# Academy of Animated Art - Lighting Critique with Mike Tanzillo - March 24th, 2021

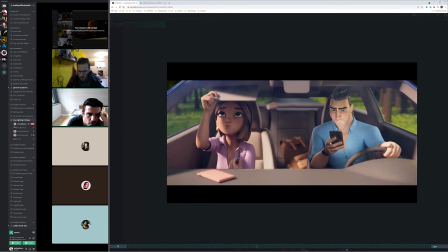this. So we're trying to get more. Let's see if we get some more key light on that.
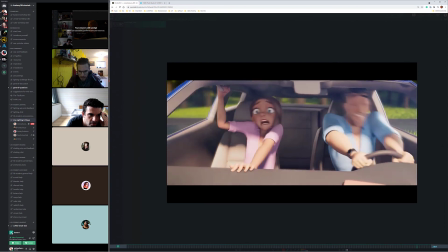Yeah, that looks good. Yeah, that looks good. I like this.
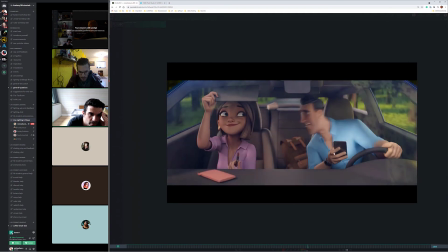I'll open it up for talking if anybody has any.
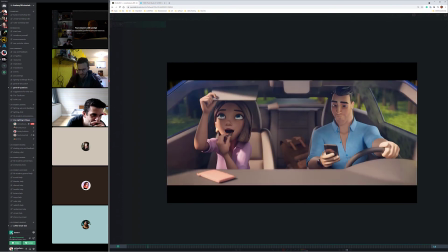Like the only thing, and again, you can leave it as is, but I would.
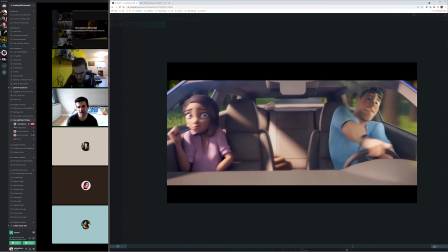You know, this is only because of Danny. Danny brought this up yesterday about getting the characters to pop off the environment and the interior of the car and something like this.
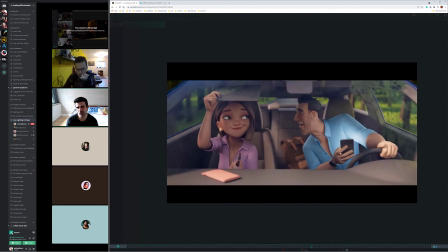Is changing the interior color of the car, but that seems like a lot at this point.
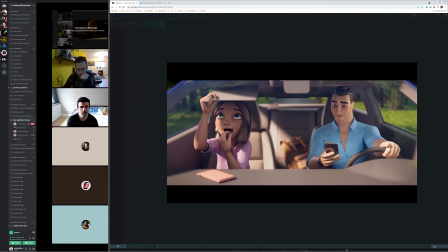But I may not mess with it. I think this looks good. Do you guys have any notes on this? Is there anybody seeing anything that I'm missing?
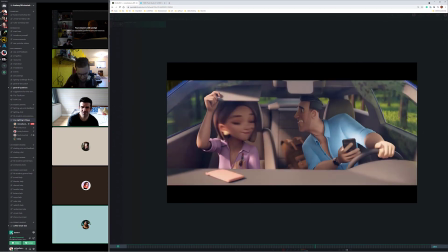Yeah, this looks good. Yeah, right. It just looks like really sound. Like it looks like really clean.
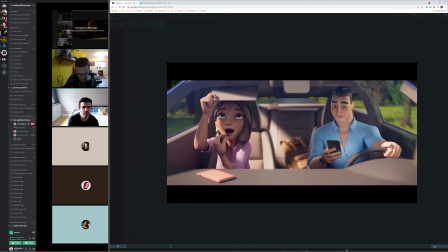Yeah. I can't tell if I'm crazy, but it looks a little grayer, I guess, than the other day.
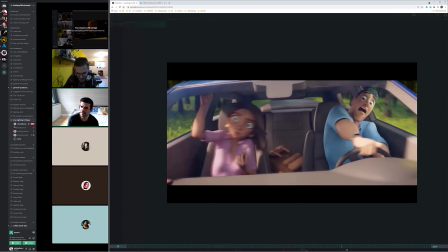The car interior stuff. Yeah, I thought so too. Like it feels desaturated.
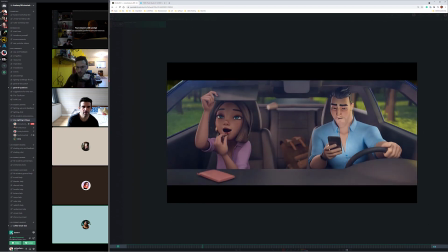That might be. Maybe they did it in comp, but it looks good. Yeah. I think this is right up. Yeah. Right. Please. Yeah, I think you know what I think. I would say I would call it done. If you don't mind, again, I would like to add this to the Hall of Fame if possible.
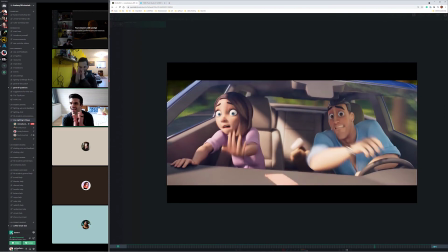So if you could send this over, that would be great. Yay! That's good. Yay!
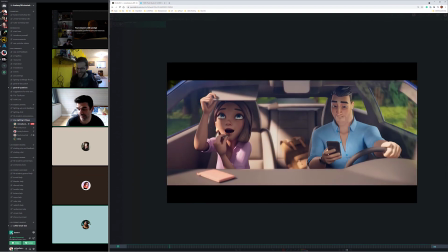It's great. Like I said, it's super great.
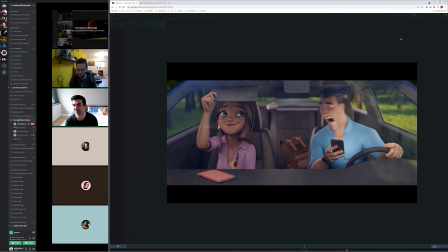And this is it's funny because like I didn't really have that many notes for this shot overall, and this is a really complex shot.
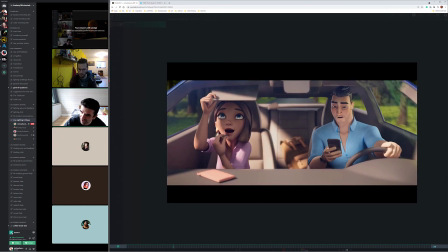It's like a spinning car. There's like reflections. It's not easy. So really great job with this.
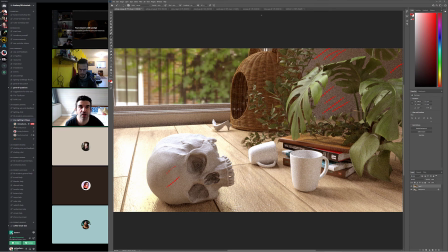All right. So Saumik, Tristan here to take two, right?
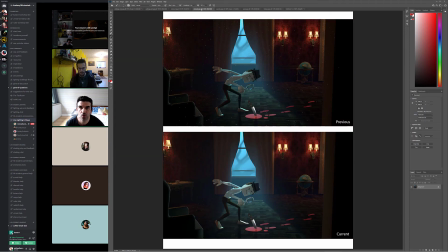Okay. So let's go through. We've got a couple others to go through. So this was just Emma, and Emma was just cleaning up some
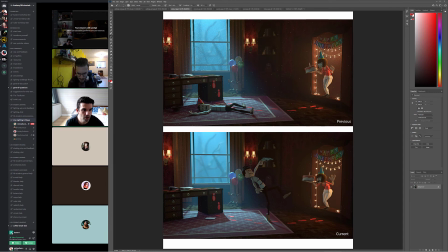noise stuff. Because it sounds like you were using mesh lights, which generate a lot of noise and fireflies and that kind of thing. So it sounds like you have a solution now that was pushing it more in, like allowing you to add the brightness more in the comp, which is good.
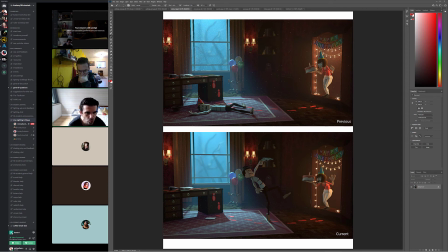And I do wonder if, and we can build towards this because we are losing a little bit of the brightness down here. And I do really want, again, I just really want that to play that up as being like the different thing that scares him and makes him fall down and all that good stuff.
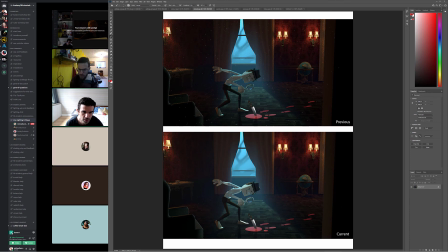So, but I think everything else is looking good. I want to see more because it looks like you're just doing some tech cleanup stuff before I make additional comments. But the added brightness from the outside looks really good too. So good job there.
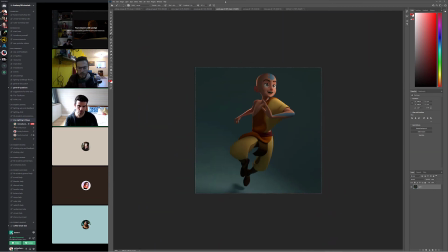Saumik, so we had your reference before, and I think we can go a little, like, and you definitely toned it down a little bit, but I think we can go more,
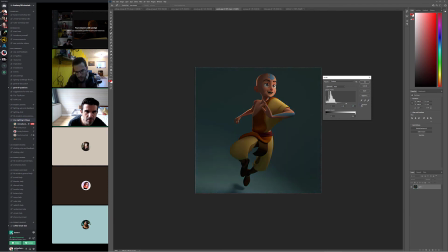a little bit brighter overall, like something more like this, because it was starting to, like, without the reference, it does feel a little bit dusty.
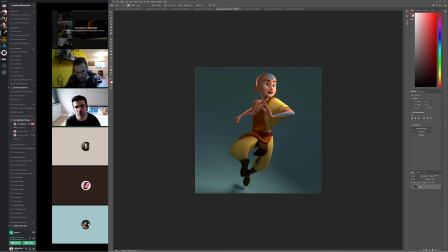So I think you can push the brightness just a little bit stronger. I think the key to fill ratio is working out pretty well now. I think the teeth can go a little brighter. They feel a little gray. This character, man, with this, like his arm texture, I think it's his rig gets twisted very easily.
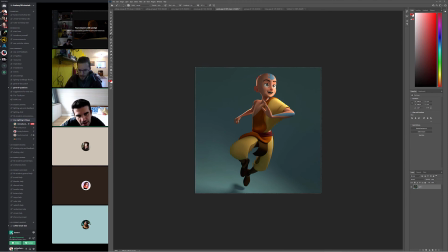But that looks good. I think maybe the rim light can come down slightly. It feels a little bit strong. It's just because it kind of competes with the key light a little bit. Like bring it down maybe 20%.
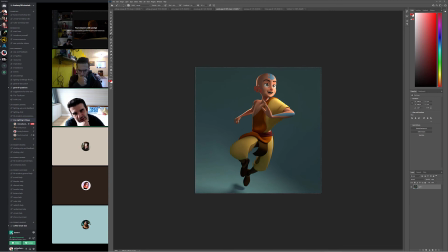Yeah, and if it was a different character, I would say to try and get a little more spec in this fill area. See if you can with this guy. I know he's a little bit more diffuse and gummy, but see if you can't get like some little bit of specular highlight in there. And with the subsurface on the ear, I think that's cool.
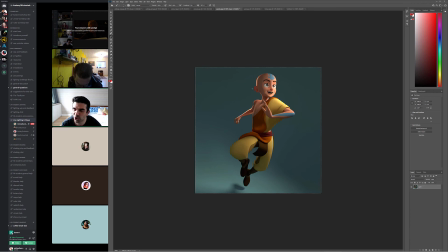But this is part of the reason why the rim looks strong, is you really only see that when like a key light is back behind the character, right? Like with him clearly going into the key light this way, you definitely want to tone that down slightly. And then last up we have Tristan.
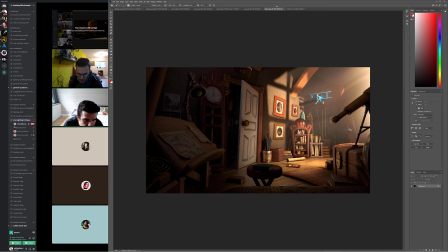with his update here. I think the mats and the frames look good. I think there's more shaping on the screen left side, which looks good. There's like more value overall. Let's see. Let's do our little trick here. I just want to see the like kind of.
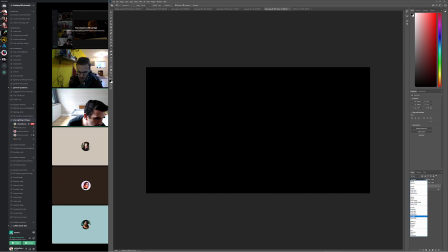So I do this when I look at luminosity of something. Just color.
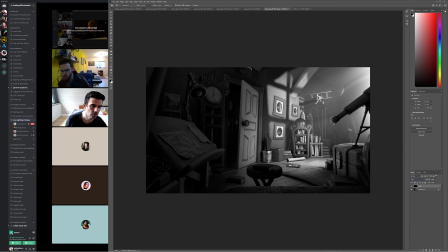And it's nice to kind of look at the grayscale of this and just based on the luminance, because it really does, like, this area really is popping over here, and there really is value differences in here, even though it's kind of darker, and that's working out really well. I'm
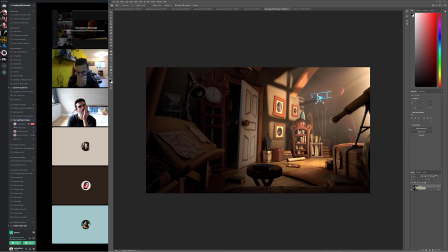trying to think if there's anything. Anything standing out to you guys? I feel like this is looking pretty good.
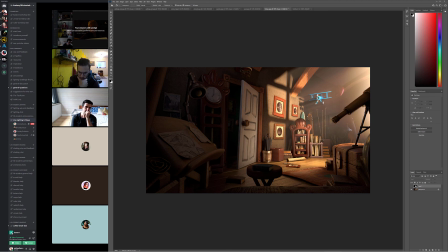Let me back up a little bit. Yeah, I think it looks nice. Maybe I think the yellow part of the pictures are a little too bright on the wall and on the floor. Yeah.
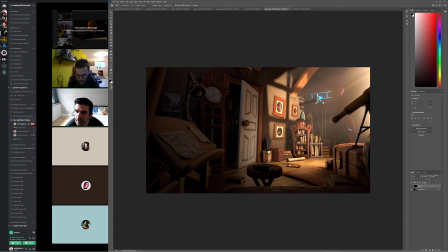But Yeah, definitely on the floor, and then maybe like these couple are feeling a little saturated. Whoa, not that. Like these. yeah, I feel like I want it to be darker than the plane.
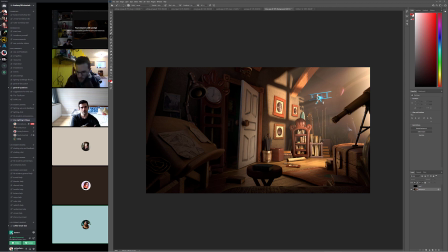Yeah. But other than that, Yeah, that's fair. But yeah, just pull a little saturation off of those. But other than that, I think it's great. I think you're doing great, Tristan.
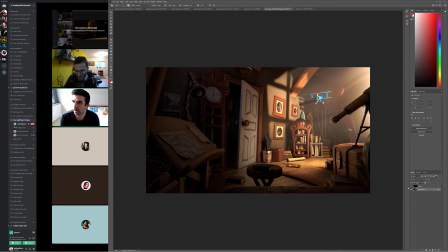All right, cool. Well, that is it for today. Does anyone have any questions or need anything before we hop for the day? I think I got to figure out why my wife came home with like 6 glass bottles of fizzy water.
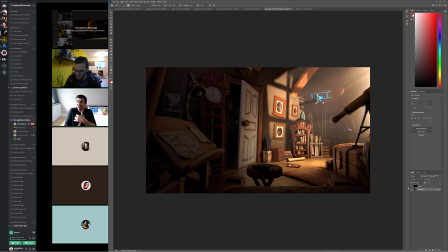And she went out for a run and she came back with like, she's like, look what I found. I was like, so we got to figure that out real quick. But you all have a wonderful day, and I'll talk to you guys soon. you too. All right, bye. Bye. Have a good one.